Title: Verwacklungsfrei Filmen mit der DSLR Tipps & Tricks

Hi, heute habe ich für euch ein paar Tipps, wie ihr verwackelungsfrei erfüllen könnt.
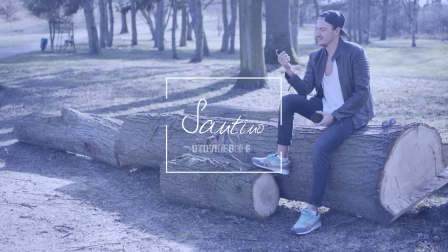Ja, es gibt ja immer mal wieder so Situationen, wo man jetzt nicht unbedingt mit einem Gimbal in der Hand rumrennen möchte oder vielleicht habt ihr auch gar keins oder wo man einfach kein Stativ aufbauen kann aus Platzgründen, aber trotzdem versuchen möchte mit seiner Aufnahme so verwackelungsfrei wie möglich durchzukommen. Und da gibt es so ein paar einfache Tricks, die ich euch gerne mal zeigen möchte.
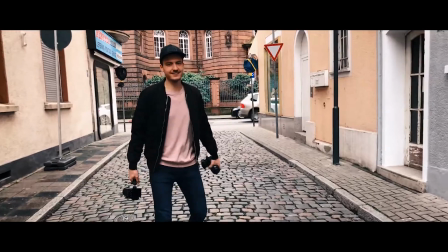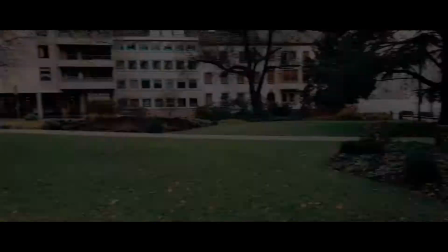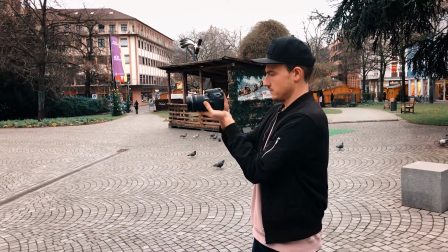[0:40]
Um Verwackelungen entgegenwirken zu können, solltet ihr versuchen, die Kamera nahe am Körper zu positionieren und mit einer Hand die Kamera fest von unten zu greifen.
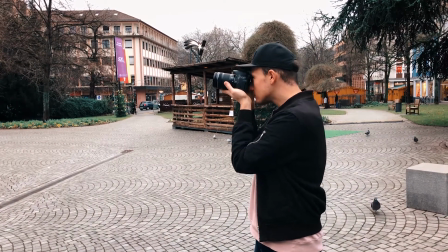[0:49]
Wer möchte, kann dabei auch durch den Sucher schauen.
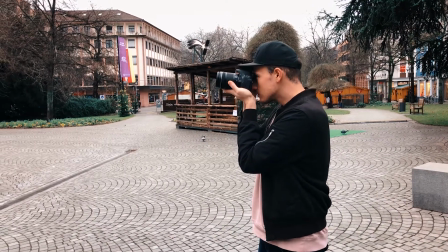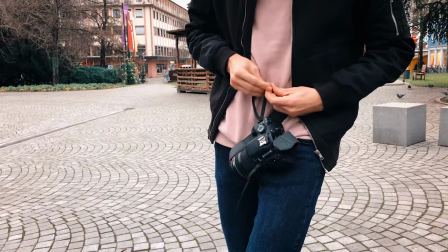[0:58]
Eine weitere Möglichkeit ist, den Kameragurt zur Hilfe zu nehmen. Dafür stellt ihr den Kameragurt auf eine für euch passende Länge ein,
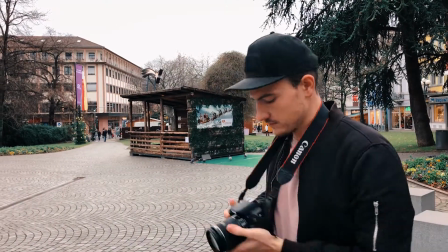[1:06]
so dass dieser nach dem Umlegen gespannt werden kann und durch dieses Spannen könnt ihr zusätzlich Stabilität erzeugen.
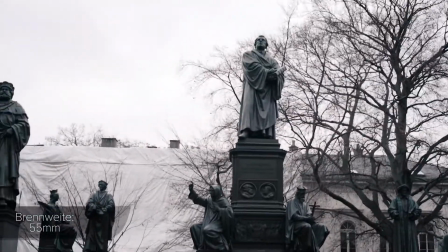[1:17]
Auch das Filmen mit weitwinkligen Objektiven macht Wackler weniger sichtbar. Hier mal drei extreme Beispiele mit drei verschiedenen Brennweiten.
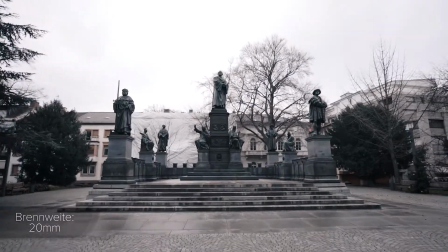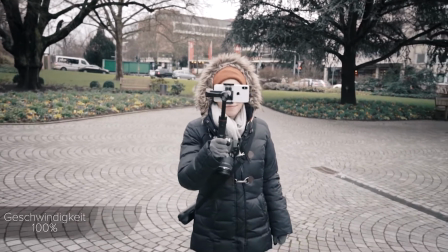[1:36]
Durch das Filmen in Slowmotion könnt ihr ebenfalls Verwacklungen entgegenwirken,
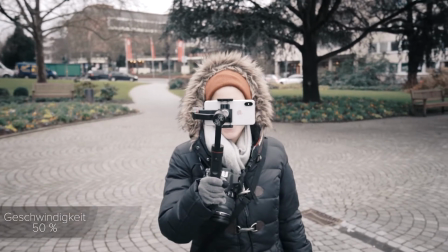[1:41]
da alle Bewegungen, also samt auch den Wacklern, langsamer dargestellt werden und diese dadurch weniger auffallen.
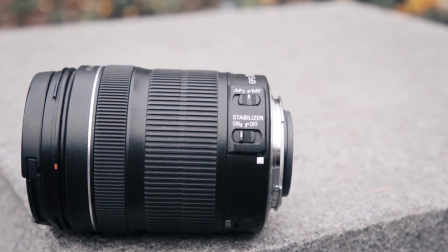[1:52]
Wozu ich euch auch raten kann, ist zu Objektiven zu greifen, die einen eingebauten Bildstabilisator haben. Allerdings sind diese Objektive in der Regel etwas teurer als welche ohne. Also das waren jetzt so meine Tipps oder effektivsten Tipps für verpackungsfreies Aufnehmen ohne Gimbal oder Zubehör. Falls ihr allerdings sagt, ich komme jetzt ohne sowas überhaupt nicht zurecht oder falls ihr wirklich viel Bewegung in euren Aufnahmen habt, wo das quasi unmöglich ist mit den Tricks jetzt zurecht zu kommen. Dem empfehle ich als Einsteiger Gimbal das Tarion.
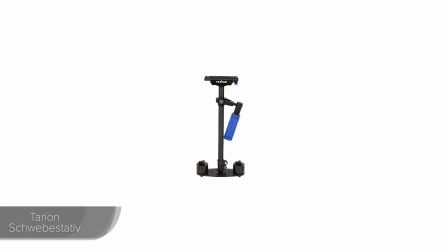[2:26]
Das kostet glaube ich mittlerweile nur noch 30 Euro. Ich habe das selbst als Einsteiger Gimbal benutzt. Ist jetzt kein High-End Gerät, aber für den Anfang sicherlich was brauchbares und überhaupt mein Gefühl dafür zu bekommen, wie das überhaupt mit einem Gimbal so funktioniert. Für diejenigen, die da ein bisschen mehr investieren wollen und das Ganze auch professioneller aufziehen möchten, Den empfehle ich das Sion Crane,
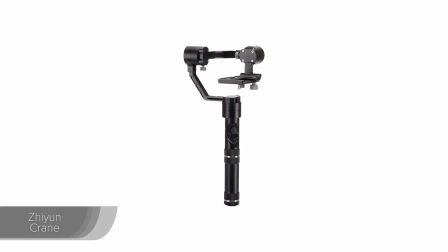[2:49]
das habe ich im Moment auch im Einsatz und ich denke, darüber werde ich nochmal ein gesondertes Tutorial oder ein Review machen, da das ein sehr umfangreiches Thema ist zu diesem Gimbal. Allerdings, das sind mal so meine ersten Empfehlungen, falls ihr gleich da in Zubehör investieren möchtet. Falls ihr noch eigene Tipps dazu habt, schreibt es gerne in die Kommentare oder Fragen, wie immer alles unten rein. Ich verlinke euch auch alle Produkte, die ich jetzt hier erwähnt habe, wie das Gimbal. und ich würde mich freuen, wenn ihr das nächste Mal wieder dabei seid. Ich freue mich natürlich auch über einen Daumen hoch und wenn ihr meinen Kanal abonniert. Und wie immer gerne bis zum nächsten Mal.
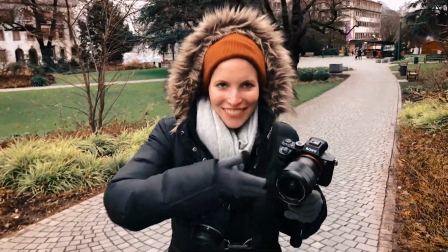[3:25] Wollte Kamera kaufen? Wollte Sony kaufen? Wollte Kette kaufen? Best quality, my friend.
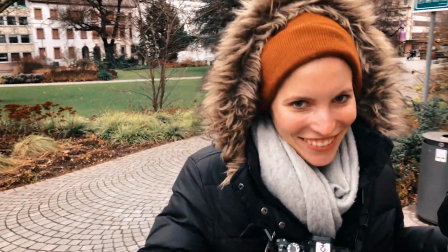[3:30] Best quality.